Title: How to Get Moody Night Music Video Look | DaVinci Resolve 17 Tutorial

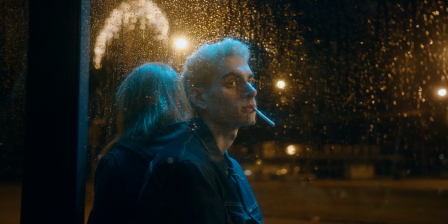(0:00) Need a little closure from the last one.
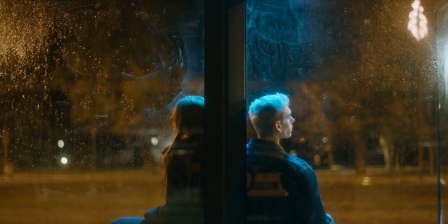(0:04) You don't need to act so shady. This sex so baby, ay. I can text you daily, so if it gon' make you crazy, girl.
How's it going, people? Welcome back to another new episode of The Scenes, and thank you for tuning in again. So today's episode is for people who want to level up their color grading a little bit forward. Now you kind of got used to the normal daytime color grading, but never tried a night footage before. Maybe some of you guys are already struggling with them, because sometimes it's difficult to make a good balance between shadow and highlights. So today I'm here to help you guys to color grade a night footage to a moody night music video look.
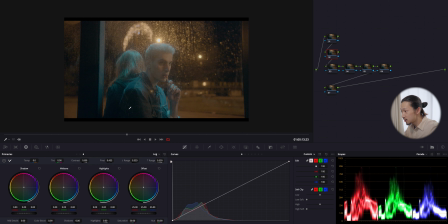(0:47)
So as always, let's breathe a new life into the footage. Enjoy. So looking at the parade and the image, we can see there is some crashed shadow, like here and here, and pretty bright lights around here.
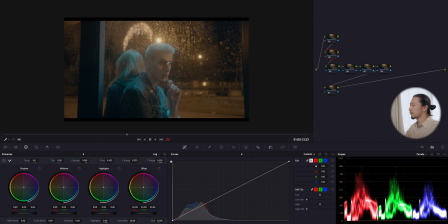(1:01)
But the skin is exposed pretty well. Like, I think a good light is hitting his face, so it's not our concern that much. The main thing will be finding the good spot between shadow and highlight. So the theme of this time, I will go like a toxic
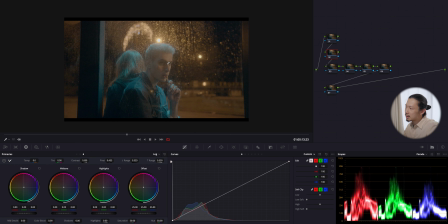(1:21)
love teenager music video vibes. I will go like this. So the shadow will be deep and the midtone is creamy, but definitely the details have to be clear and sharp.
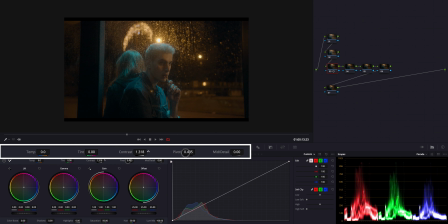(1:33)
So I'm going with this. Okay, first let's massage the contrast. So I'm going like this. Also using this pivot slider, getting more light.
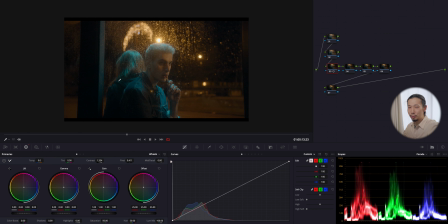(1:49)
Okay. So I'm keeping those areas still crushed. I mean, it looks solid. This is making the scene cool. But I want to take care of details here on the jacket.
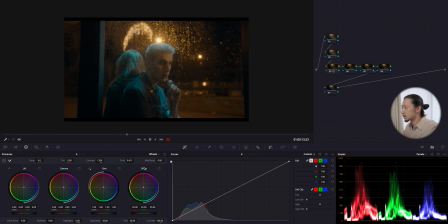(2:02)
Also hair, face, something like that. So that every adjustment will be small, nothing huge like a change.
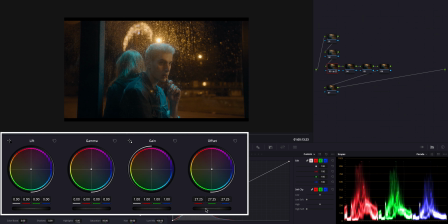(2:09)
And I'm gonna bring the offset up to make the total image more brighter. Now those highlights are harsh, so I'm getting rid of them by gang. So I'm gonna bring this down.
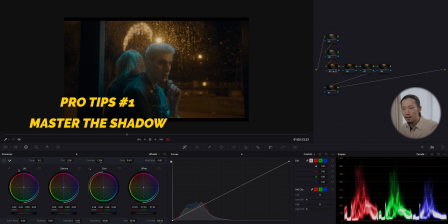(2:28)
Let's stop right here and moving to lift.
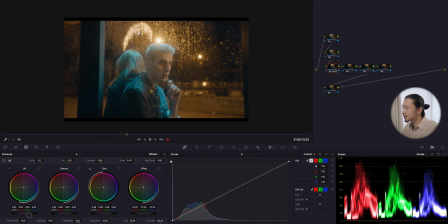(2:33)
So the amount of darkness has a huge influence for deciding the mood of the scene.
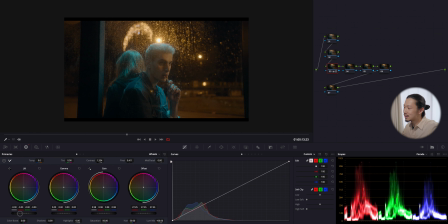(2:39)
Like if you make it flat, the image will be like a soft, easy going. But if you go deeper, like this crazy deeper, image will be kind of serious. Like now it looks like crime scene. I don't know,
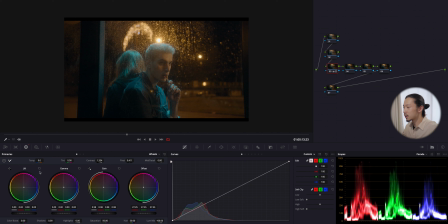(3:00)
just serious. So I don't want neither of them, but the shadow, especially the darkest area, it has to be solid black.
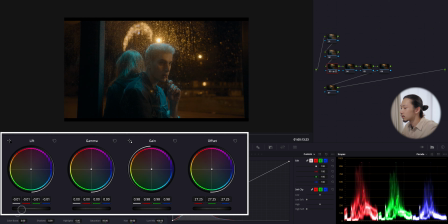(3:11)
So just bring this lift a little bit down. But I have to be careful. I don't want to go crazy. So I'm gonna stop right here and bring this gamma up.
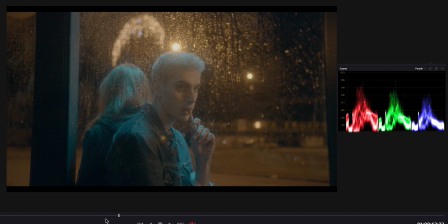(3:26)
So this is for skin.
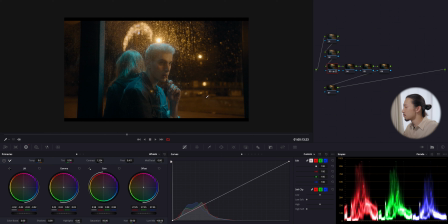(3:32)
So this is before, after, before, and after. Well, it's not perfect. Well, I will come back to this contrast later, but before, we need more colors.
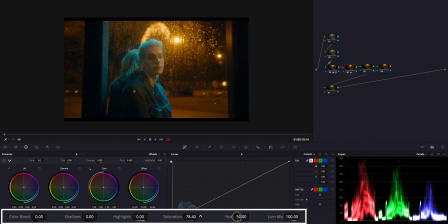(3:42)
So moving to next node, the saturation. First, I will get more saturation with this slider.
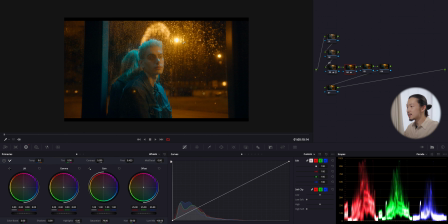(3:50)
Finding a good spot, which is around here. Now, because of those lights, the total image is shifted to yellow and orange. It's too much, obviously. So I'm gonna reduce it.
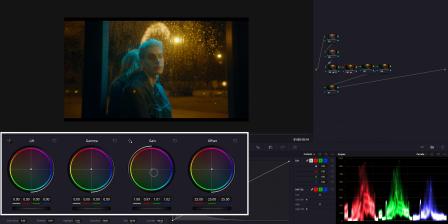(4:04)
So I'm gonna shift this gain to blue, reduce the red, opposite side.